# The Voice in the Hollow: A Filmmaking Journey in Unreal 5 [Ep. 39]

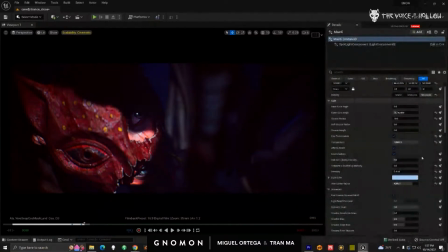[46:46]
And these are just spotlights, right? That are blue. And they're very low intensity. And they have soft shadows. So my source radius is increased. And then sometimes I bring the specular down. So it's very contrived.
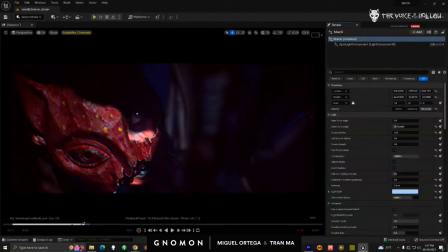[47:01]
But I think it works. Turn the lights on and off. Let's see them.
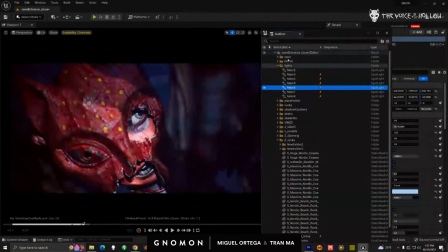[47:12]
So no lights. Oops, main 2 turned on.
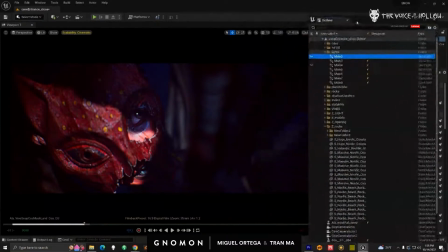[47:17]
And so did number 4. Again, those are my lights.
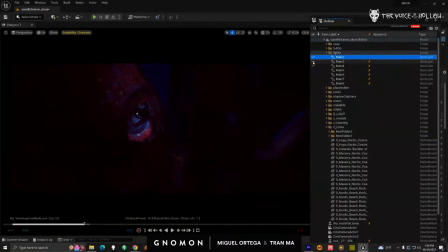[47:22]
That's my main light. It's just fake. You see, that's a shadow light. Not funny.
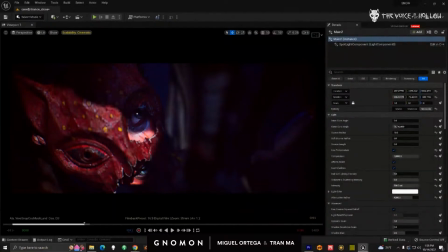[47:30]
But it works. Basically, in this short, none of our shadows are never lit. We light all our shadows. And you can see it here. Meaning like you fill it in. Yeah. They have some kind of light. Always some kind of light.
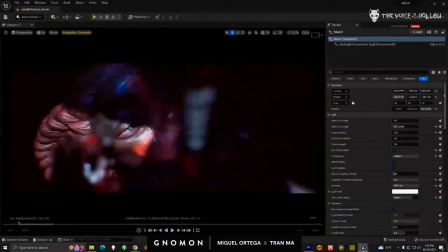[47:54]
Let's see. Yeah, I really like that eye light. Here, same thing, right?
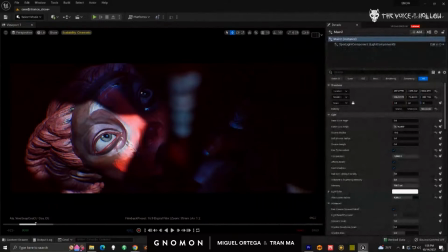[48:04]
It feels very hacky to me. This is my sequencer. My main light is turned off.
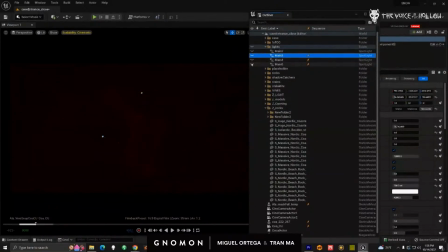[48:12]
These 3 lights are my spawnable lights. So these are my funny eye highlights, right?
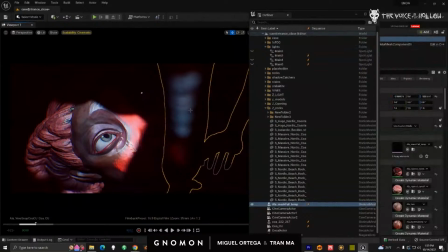[48:20]
Here's my main light. The shadow is being casted here by the actual body.
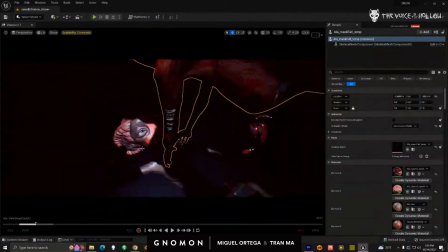[48:26]
The actual body. You can see the hair and the head. Yeah, let me break out of here. I also have the sphere here.
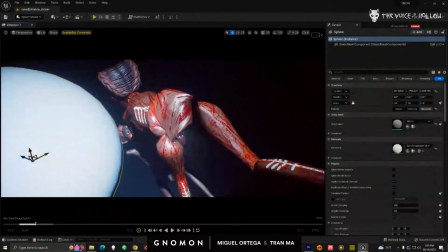[48:34]
What this sphere is doing is blocking light. It's really weird when you look at this.
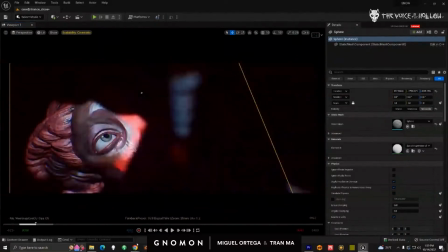[48:42]
You see how messed up this looks once I'm out of the shot. But if I hide the sphere here. Our rig has a butt problem. Yeah, our rig is like super broken. Let me just come in here.
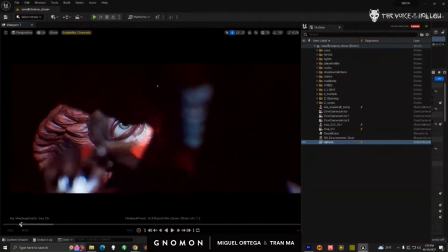[49:02]
So the sphere is just hiding the hand light because sometimes you can see here when the light is hitting her hand, it got really wet. So that's just blocking that out. And that's just you putting like a sphere? Yeah, it's literally a sphere. It's casting the shadow.
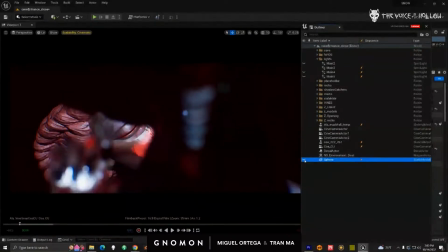[49:23]
Yeah, we have spheres or cubes like all over the scene, like behind the camera. Yeah, the spheres kind of gives me, I used to use a sphere, cube, but I would get like kind of like sharp shapes.
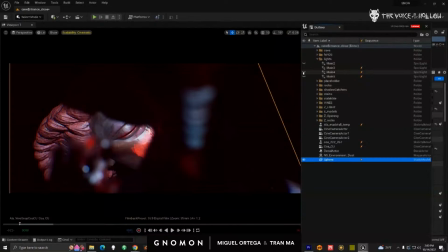[49:35]
And then the sphere gives me, because it's round, just something softer. And then here, this is light filling in my shadow.
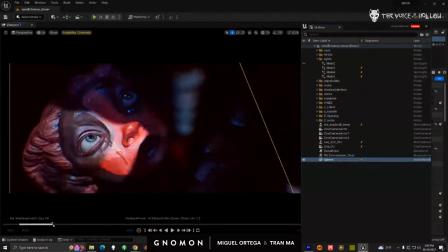[49:44]
And then I have to fill in the mouth. But when you see it all, you know, it just feels like the shadow is fine. It looks like some kind of bounce light coming in from the side, but it's completely contrived. Yeah, it's super contrived.
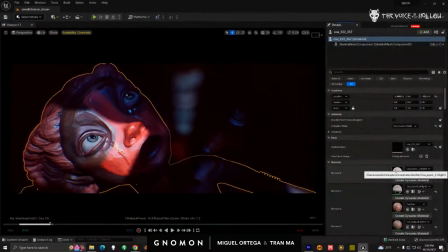[49:58]
And the other thing that I have going on with the eyes is they're not, one is actually darker and one is actually lighter than the other.
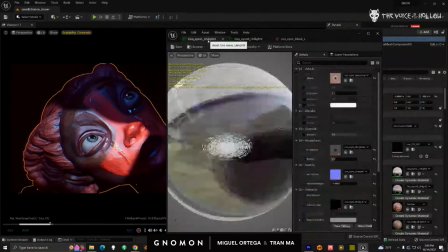[50:07]
So I have obviously 2 eyes, right? One eye is actually much more dull.
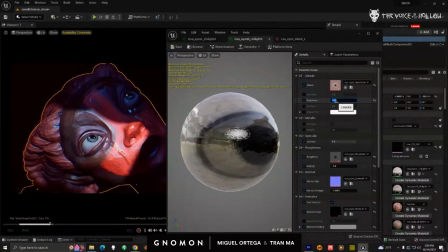[50:14]
You can see the brightness is 0.55. that is this eye right here. So sometimes the white of my eyes, you see that by default, that's really bright, and that's kind of freaky. That doesn't look good for it to be so intense. So the whites can be too high.
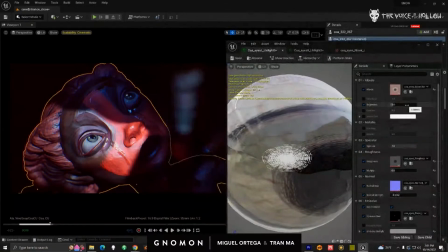[50:33]
Now for this one here, I actually don't want it to be darker. So if I had it set to the same value as the other light, I don't really see the eye, right? So I've actually brought up the brightness here and this eye. Let's turn it off.
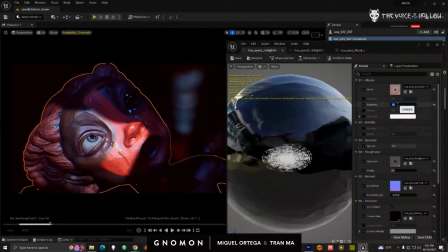[50:49]
So let's see the eyes at 0 here. That's creepy as hell. Yeah.